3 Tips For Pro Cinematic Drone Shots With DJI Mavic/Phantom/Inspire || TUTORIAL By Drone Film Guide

Let's take a look at some of the ways that we need to understand the sun and how we can use it to our advantage to get better footage.
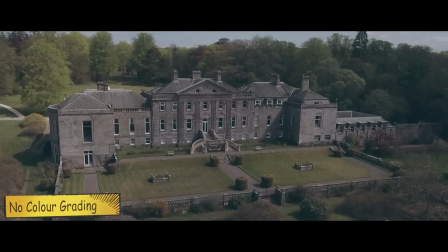252s
The sun has such a powerful role to play in defining the look of a shot. Here you can see this building with no sunlight on it.
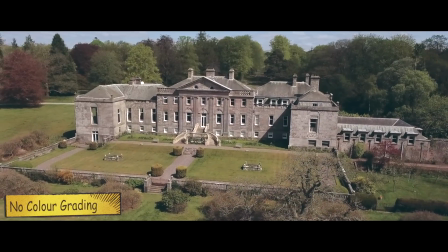258s
It looks kind of flat. Here it is with the sunlight. It's like someone turned the light on. It looks absolutely fantastic.
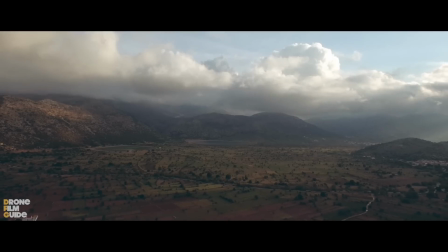264s
Now, it depends, of course, on what kind of look you're trying to create. This is another quite good example here.
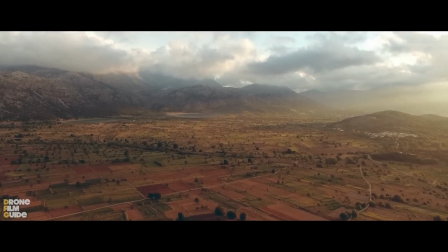268s
We're looking down the plateau in Crete. It looks a bit flat. Here the sun is turned on and it looks absolutely amazing.
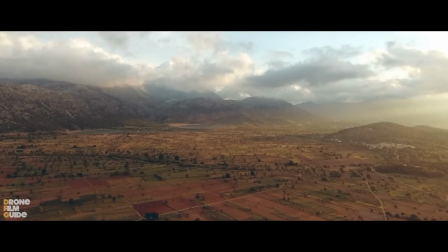277s
90% of the time you're probably going to prefer the look with the sun out or using it to your advantage.
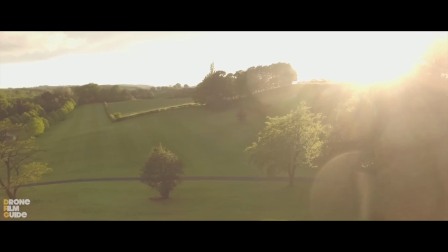282s
Now, as a different concept, pointing the camera at the sun. Look at that blown out sky.
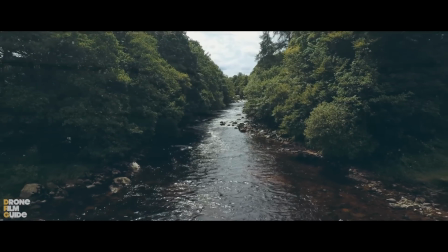288s
I personally don't like that. I don't think that's a good look. For one thing, you might get prop flicker, as you can see here, depending on what kind of drone you're flying,
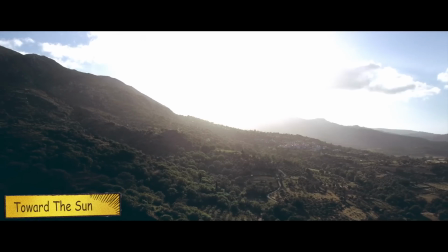295s
and you really don't want that. Now the issue is the cameras that we have on these kind of consumer, prosumer level drones really don't have the dynamic range to handle pointing straight at the sun.
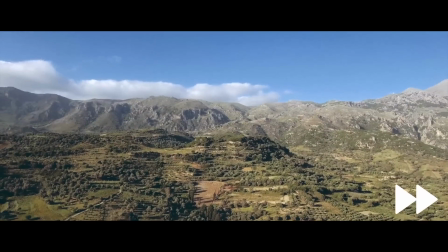305s
That's the trade-off, or the transition between the highlights and the shadows. It's a bit harsh. Look at this when you just turn the drone around and all of a sudden pointing away from the sun,
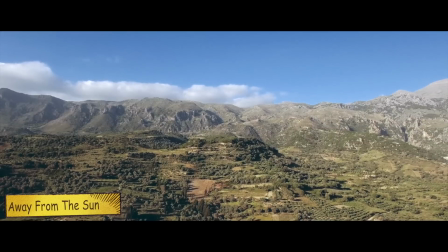313s
you've got this nice vivid image, well-balanced exposures of the sky and the landscape.
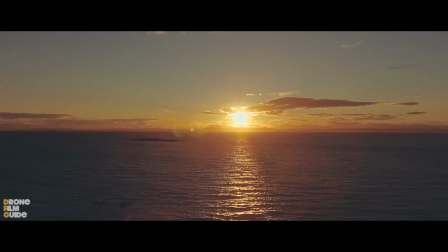319s
Of course you can point at the sun when it's a sunset. Look at this, it looks absolutely amazing. As long as the sun's low enough, it doesn't overpower the shot and look a bit ugly.
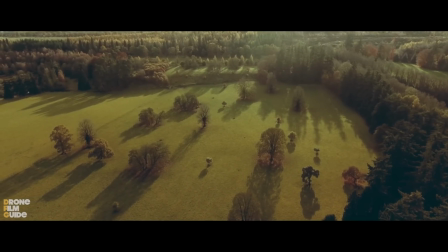328s
With low sun, look at the shadows that you can create there. It creates this dramatic depth.
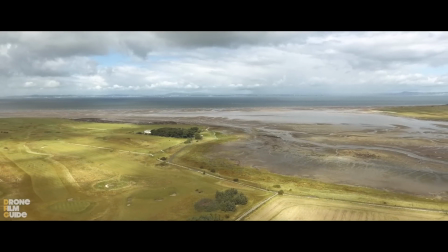333s
The shadows actually create the depth in the shot, which is much more interesting. And on here you can see the shadows dancing on the ground, again adding to the three-dimensional nature of that shot. Filmmaking concept number 3, creating depth in your shot. Now, as we said in the introduction, video is a two-dimensional medium, but we're representing a three-dimensional world in that. And one of the ways that we create depth is by layering an image with foreground, midground, and background elements. Now, in some cases, it's quite difficult to do with aerial footage because you're potentially miles away from your subject and you might not have something in the foreground. You'll probably have something in your background in the form of, I don't know, trees or mountains or clouds or whatever the case may be. Foreground's a little bit harder to do, but when you get on site, look for things that you can get in between the subject and your camera and create some of that depth. You'll see what I mean in these examples. Now this is what we're talking about, creating depth.
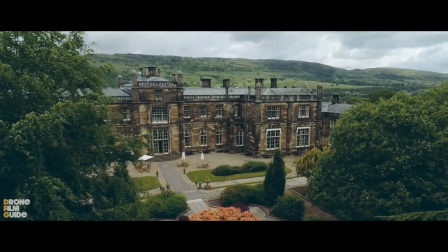388s
Look at the sense of motion that flying through these trees gives you in this shot. You've got foreground, midground and background.
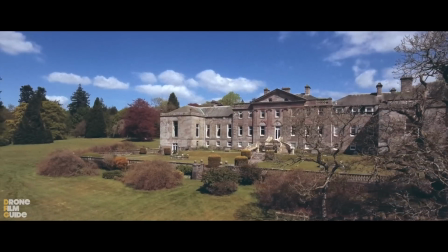394s
The midground here is really the house, and that's our subject. This is another example. We're kind of sliding in from behind the tree on the right hand side and revealing the house.
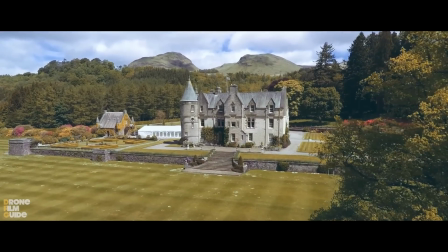402s
Again, a less extreme example, but the trees create that sense of motion and depth.
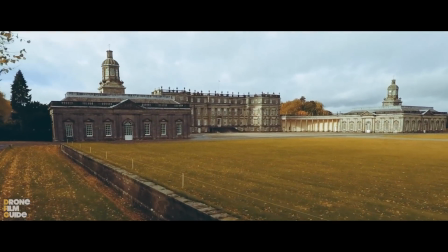407s
It's much more interesting than just seeing the house. And here's another example of exactly the same thing. We have a three-dimensional image.
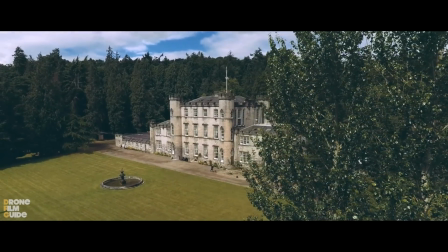413s
Combining the creation of depth with the notion of creating suspense and producing a reveal, we can get some pretty good effects here,
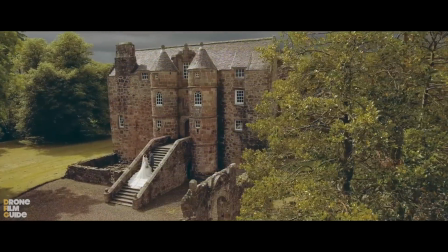420s
as you can see there on the castle, and on this one we've created depth and we've revealed the couple standing on the steps.
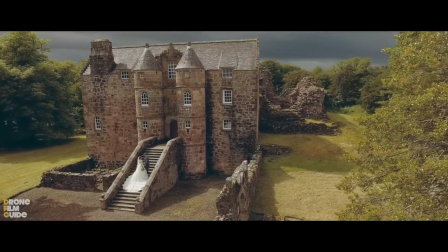426s
It's a really cool look. So those were 3 filmmaking concepts to help you get more out of your drone footage and really take your aerial cinematography to the next level. These concepts are applicable not only to what we do, but also to photography, to filmmaking of any discipline. And the masters of cinematography understand these concepts and use them to incredibly powerful effects. So why shouldn't we? Just because we're dealing with Phantoms or Mavics or whatever the case may be, we want to fly like filmmakers and get the most out of what we're doing. As always, leave your comments below, let me know what you're thinking. Don't forget to subscribe because we've got lots more videos on the way, and you'll hear from us soon here at Drone Film Guide.